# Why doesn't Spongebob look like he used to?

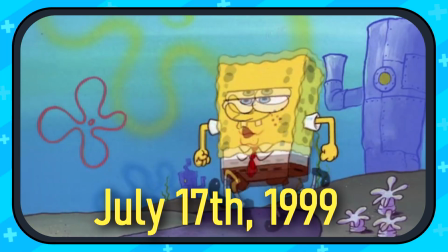Why doesn't Spongebob look like he used to? The cartoon debuted on July 17th, 1999, with a style of animation that had never been seen before.
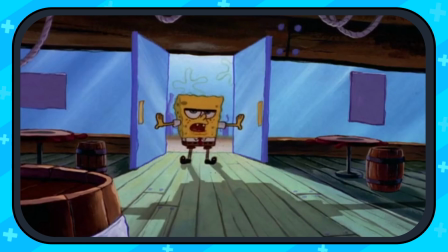The show gave us a warm, bubbly feeling. The art style was obviously very different back in the day.
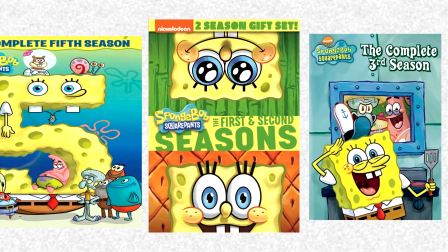The cartoon had multiple seasons, and it seemed like with each new break was a new rendition of the lovable Sponge.
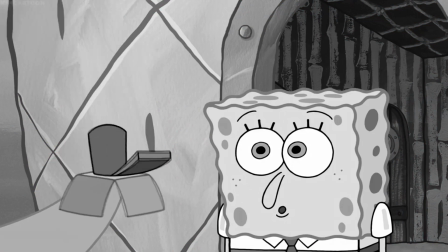A plethora of noticeable changes that accompanied new features that fans weren't too happy about.
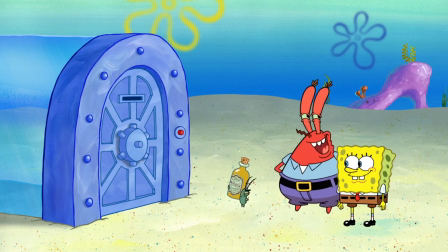However, to understand the perspective of how SpongeBob is even made, we have to travel back to the roots of where the show is actually animated.
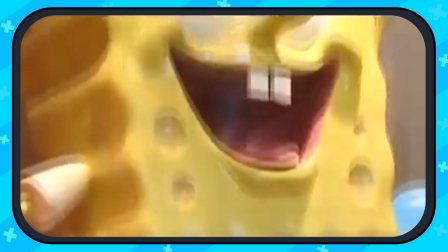SpongeBob, like many other cartoons, is outsourced to another country. Overseas, there are many employees animating the show to get it done right.
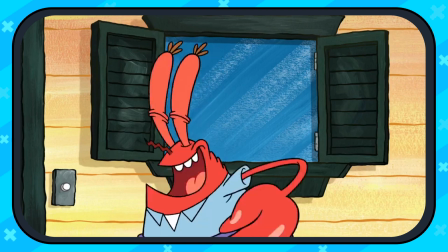SpongeBob is actually one of the most difficult shows to animate, because of a number of reasons. The show is hand-drawn.
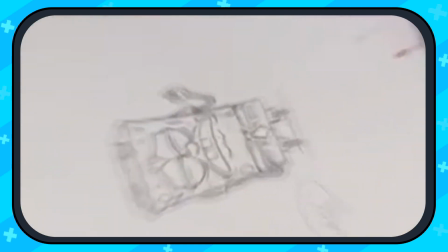This is the most time-consuming and difficult form of 2D animation.
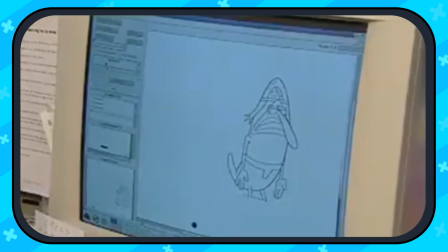For those unfamiliar with this concept, just to get one measly second of animation, you need multiple pictures drawn in.
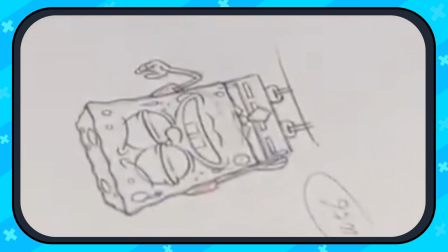Yes, frame by frame, one at a time. This is why the budget of this show easily ran up to millions of dollars.
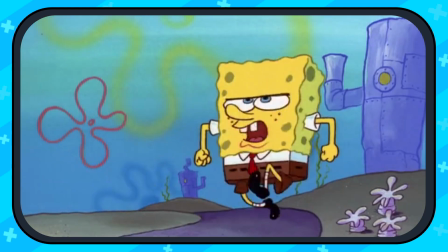And it doesn't help that Spongebob's earlier design had multiple holes and strange shapes.
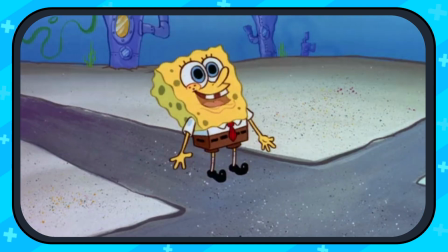A very complex geometry, we have to be honest here. And don't forget, the animators were also utilizing cell animation.
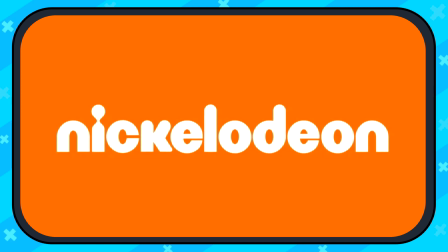Nickelodeon obviously wanted to cut costs somewhere down the line, but what did the creator Stefan Hillenberg think?
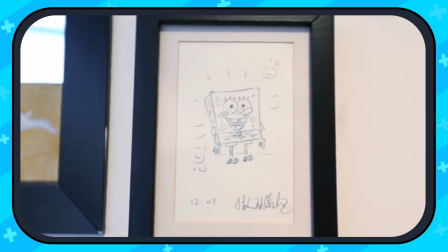When we venture back to what Spongebob actually looked like in his earliest forms, we can see an unrecognizable blob.
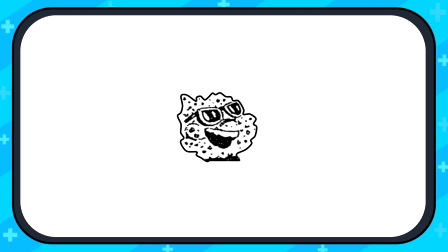The original creator actually visioned Spongebob to look like this.
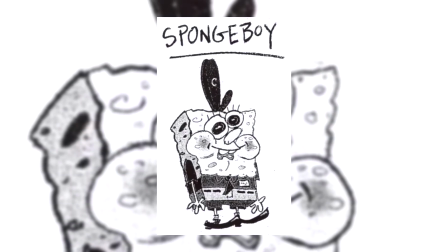He expanded more and more on his work, and with new evolution, Spongebob transformed more and more, until we saw that first debut.
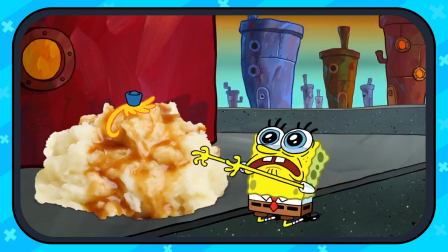But this doesn't answer the question as to why he changed so drastically over the years. In season 1, we saw a rectangular shape with holes and random edges.
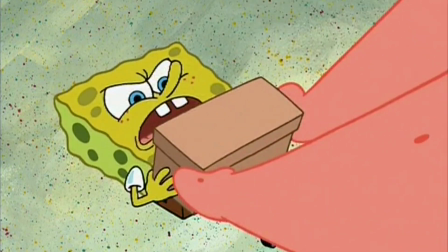Fast forward to season 2, and we leave the cell animation in the past and transition to the digital form of media.
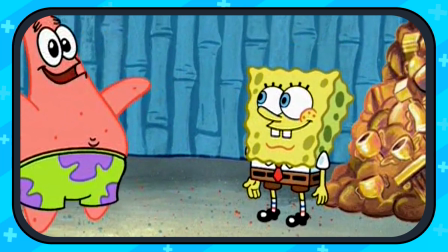Bigger eyes, darker eyelashes, and a more cohesive shape.
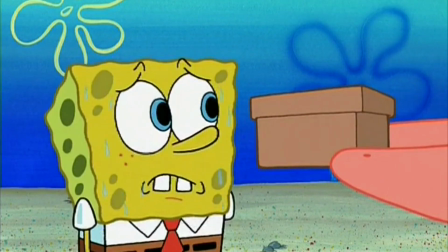What they were able to do with Spongebob multiplied immensely due to the smart creative decision to change him while not sacrificing quality,
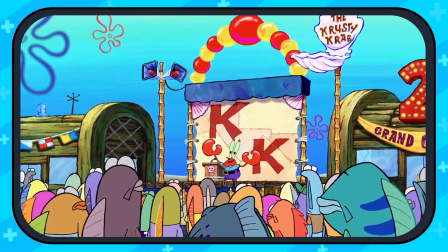but rather enhancing it. The Spongebob movie was one of the creator's finest works. You could tell he put an intense amount of work into his passion.
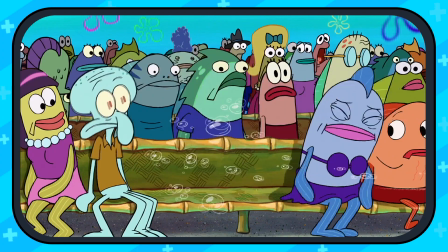Not too bright, and even resembled season 1 if we're being honest, giving us that warm feeling we so often miss in the later seasons.
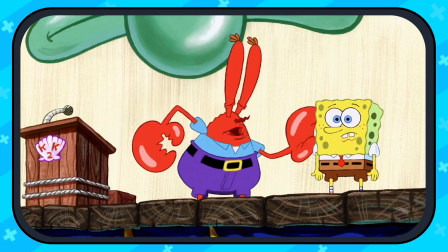Unfortunately, Stefan left his own show after the movie because he only wanted the cartoon to run for a certain period of time.
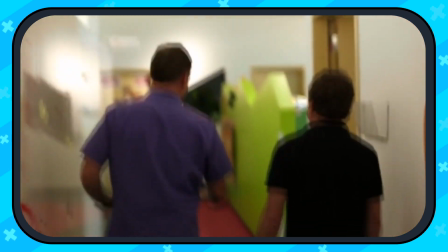This in turn may have not sat well with Nickelodeon, seeing as Spongebob was bringing in unbelievable levels of revenue.
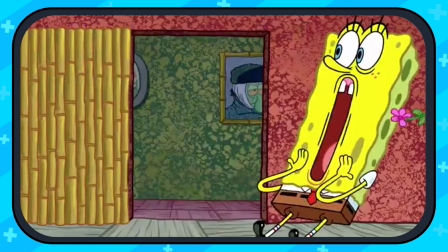As the seasons went on, we saw changes that for the first time the quality did sacrifice to some degree after the creator left. we saw a
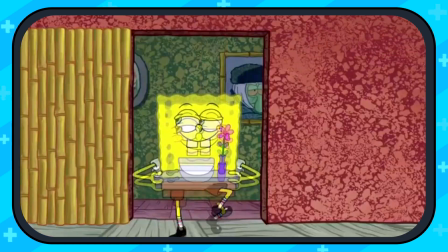more saturated main character the yellow was bright and could only be chalked up to a possible gimmick to bring in more younger audiences at the end of
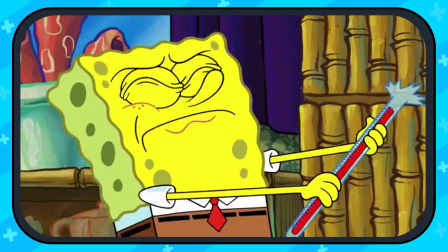the day cartoons are a business run by corporations in fast food the elites know that the color red can increase our heart
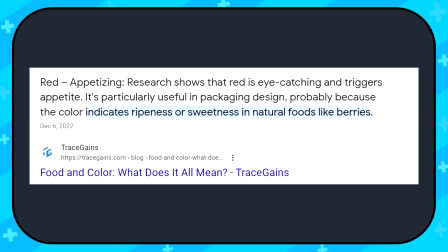rates which could be the reasons why analytics and media reports have said it jump starts our appetite to get more sales.
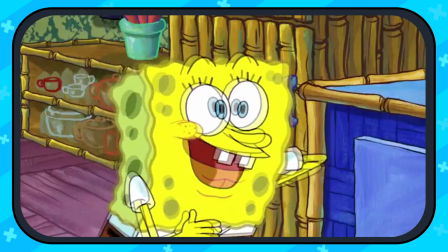Color is extremely important on an unconscious level. Even the size of Spongebob's pants got smaller.
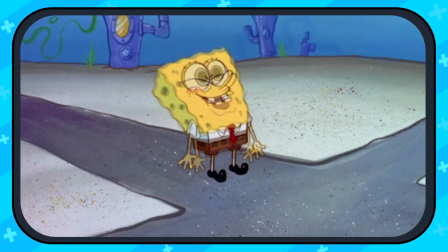You may think that they just wanted to advance with the current era, which is fair enough, but I riddle you this.
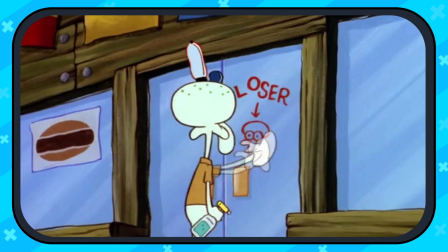Do you think that the latest Spongebob animation is better than the older seasons? The answer is no.
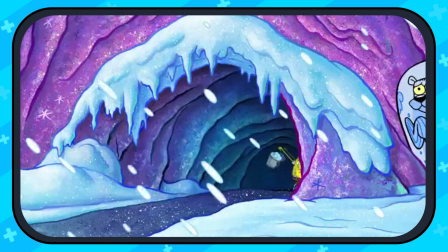As time goes on, animation in theory should be getting better, but when you're trying to take shortcuts, it shows.
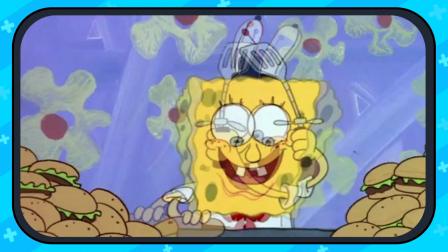Take a look at Spongebob's older movements. so fluid and lively. The hand-drawn animation was so full of joy, you could see each movement. But fast forward to season 13, and look at this. His hands are completely static.
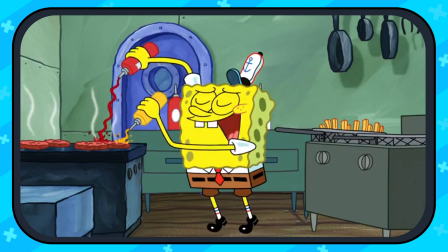Even though the show is still hand-drawn, they are using methods that are mainly seen in Flash animations where characters are rigged to save cost.
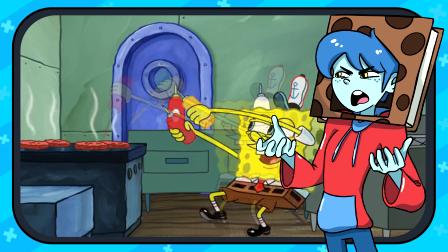But SpongeBob is originally hand-drawn, so it looks strange.